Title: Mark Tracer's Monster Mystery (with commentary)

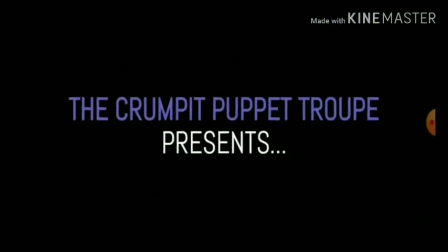[0:00]
Hi, I'm William Prince of the Crumpet Puppet Troop, and I'm gonna watch this with you guys.
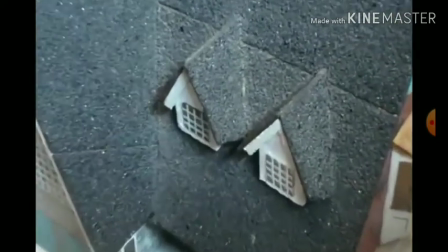[0:06] My name is Mark Tracer. My job, I'm the private advocate at the DFT Park.
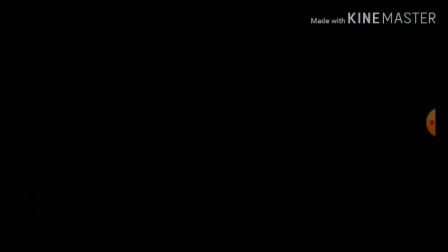[0:13]
I got that at a rummage sale for two bucks.
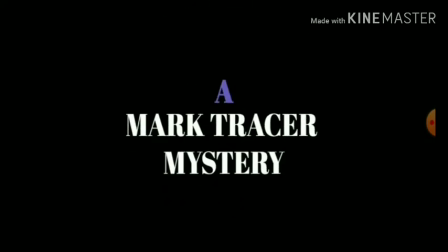[0:17]
Now this was a film that we had worked on for a film festival last year.
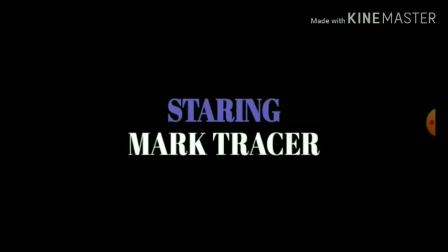[0:23]
we filmed it and everything in uh april last year and then saved it submitted it we didn't win sadly
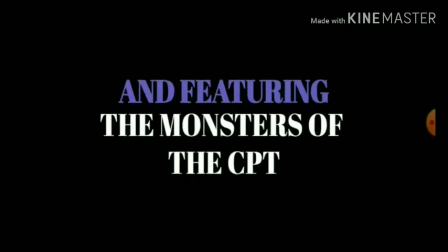[0:30]
i was hoping we would but so we ended up just putting it up here so that
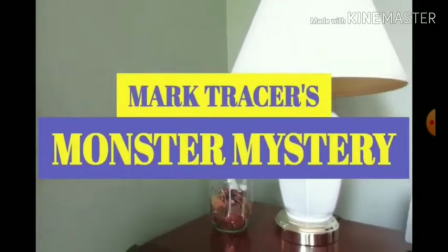[0:37]
music it was so tempting not to use the pink panther song but we couldn't put anything copyrighted in it so
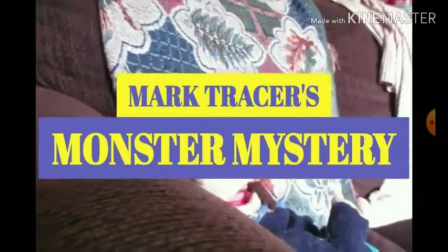[0:45]
that's why the pink panther song is in there that scene looks so dull he's just sitting there with no puppeteer in him.
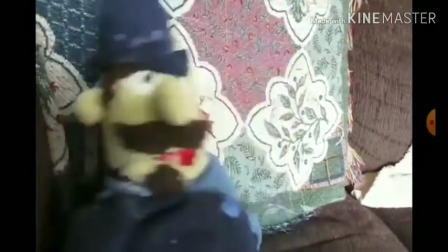[0:55]
Now he's got a puppeteer in him. The suits dirty.
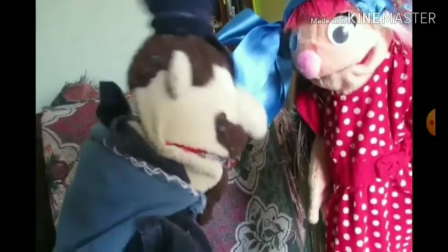[1:01]
Rainbow. Built and performed by the great Max Peter Powers.
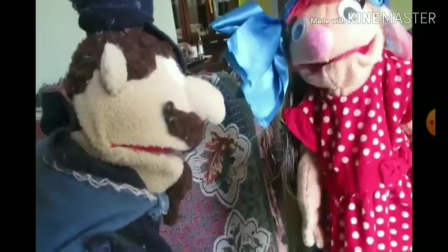[1:08]
If you're not familiar with his work, he's done some stuff in a few of my videos, so I'll make sure to put a link to his channel in the description below.
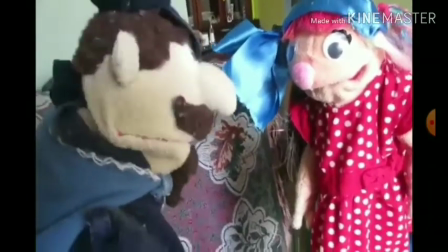[1:17]
He did such a good job with this.
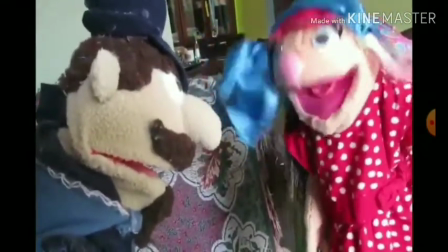[1:21]
This scene here actually took us like four takes to do because I either messed blind or he either messed up.
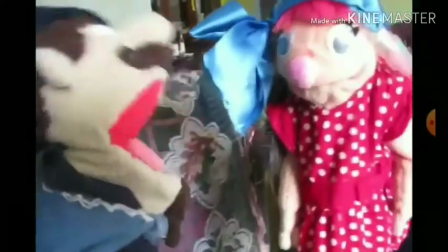[1:27]
It was the same every time as we forget. And we didn't do this with a script.
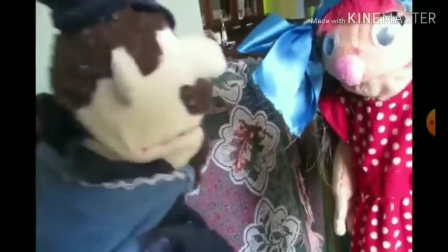[1:32]
I should have mentioned that. There was no script.
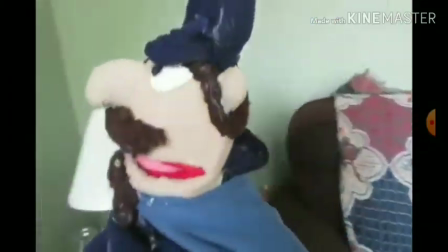[1:36]
There was just a document with like some stuff written on.
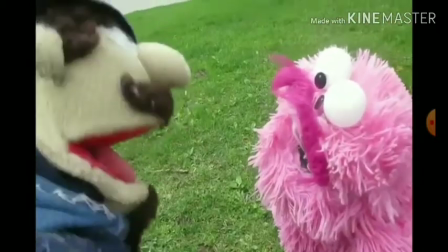[1:41]
Just the main plot line of the movie. There's Pie Monster.
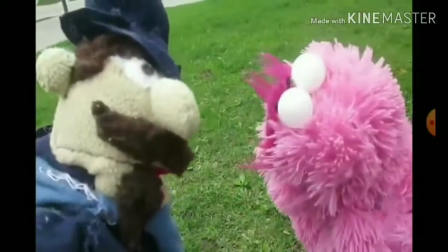[1:48]
Thrown by Thomas Gillen.
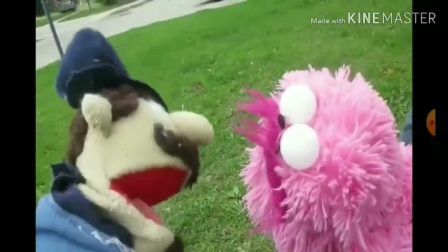[1:51]
All these scenes with monsters were not professionally shot, because we had trouble with just holding the camera in place.
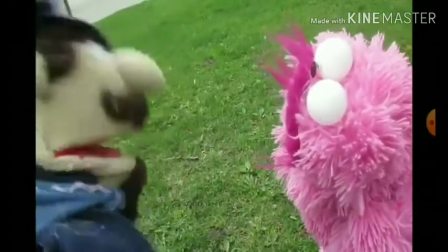[1:59]
So I ended up just, we were both just like sitting on the ground when we did this.
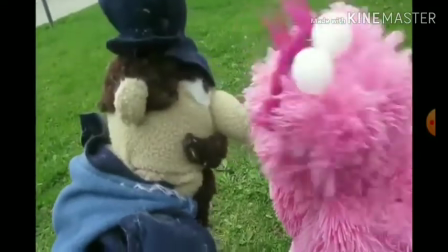[2:07]
And to make it look like the puppets were just standing there. It's always weird when you expose how tall a puppet actually is in reality.
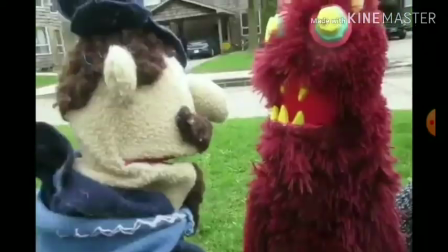[2:16]
That's one thing I've learned from.
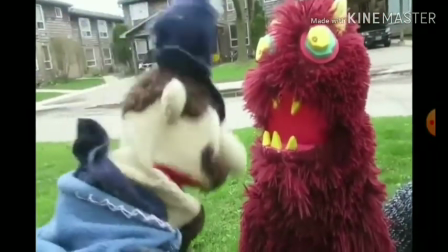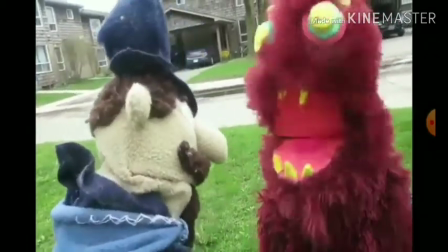[2:23] Why do you monstros even kidnap these kids in the first place? Because they are tasty, but I only eat them that they're properly seasoned.
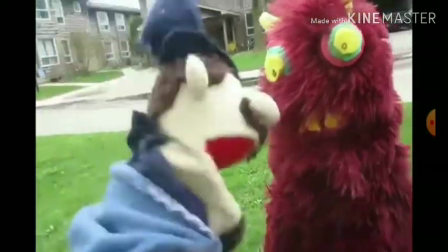[2:30]
Another Max doing another puppet.
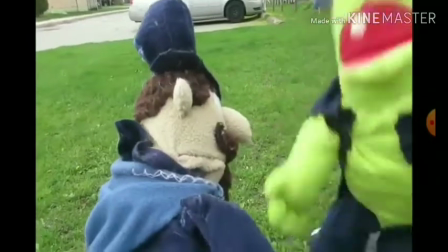[2:36]
That's Shapenstein. He was a Safari Mall character who we've used only twice so far, I think.
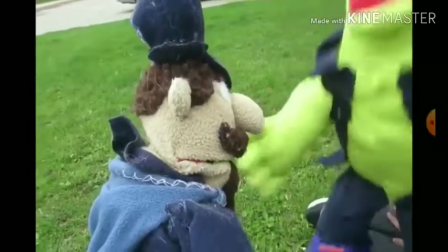[2:43]
We're trying to experiment with him a bit. His deal is he's Frankenstein but obsessed with shapes.
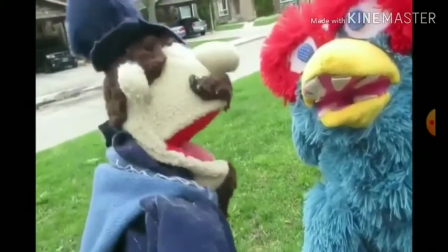[2:53] Did you steal the little boy?
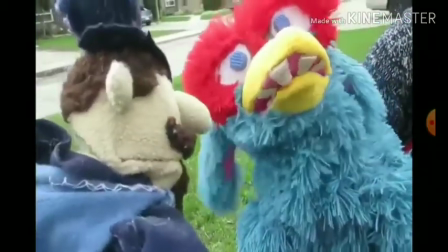[2:55]
One weird thing about this mark tracer is that the puppet, like I never really put any thought into it.
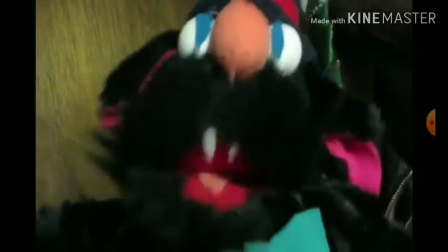[3:03]
It was just, I just had a bunch of material sitting in like a backpack I had and just randomly stitched him together when we were on the road.
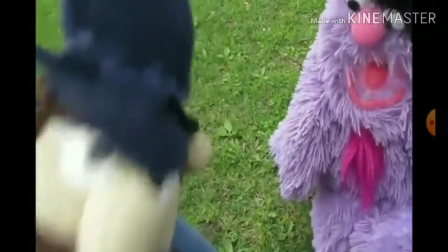[3:11] So, do you know anything about this kidnapping? You're the last monster on my list, so uh...
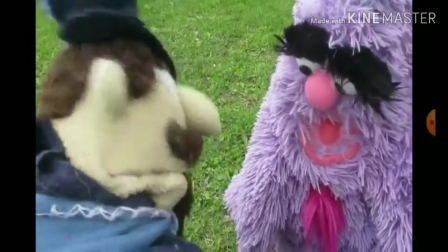[3:16] I think I do! You do?
The worst part was, was we filmed all these scenes with the monsters first.
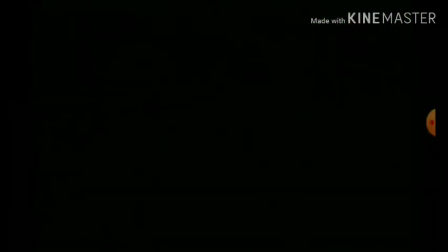[3:21]
Like, we filmed a lot of this stuff just out of order, because I could only meet with the puppeteers at certain times.
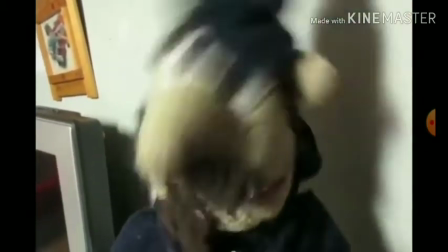[3:29]
So, um, yeah, the monster scenes were filmed first, and then this was all filmed last.
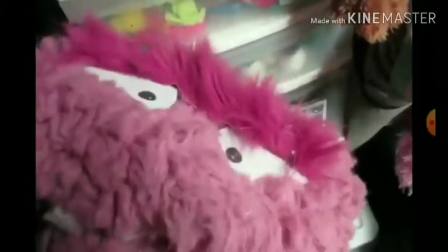[3:36]
Hold on. I think that scene there was filmed, was the last scene filmed. That was first, I'm pretty sure.
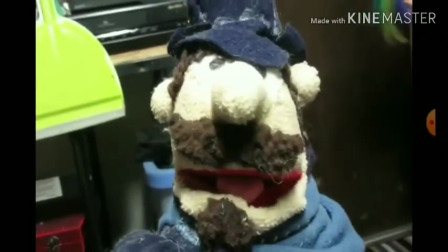[3:45]
That was first.
Well, I'll be danged. She set up the case so she could see the art detective next.
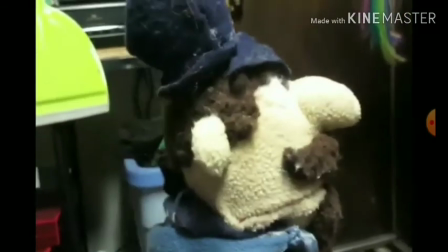[3:52] Hmm, very interesting. Where's your brother? He's right over there.
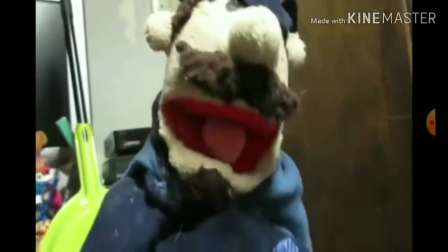[3:59]
See, that shot's terrible because she's right in front of that door, and the next shot you see the other puppet in front of the door.
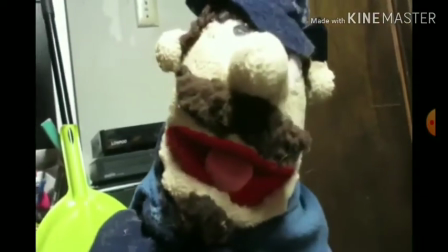[4:04]
I do not know what I was thinking about that.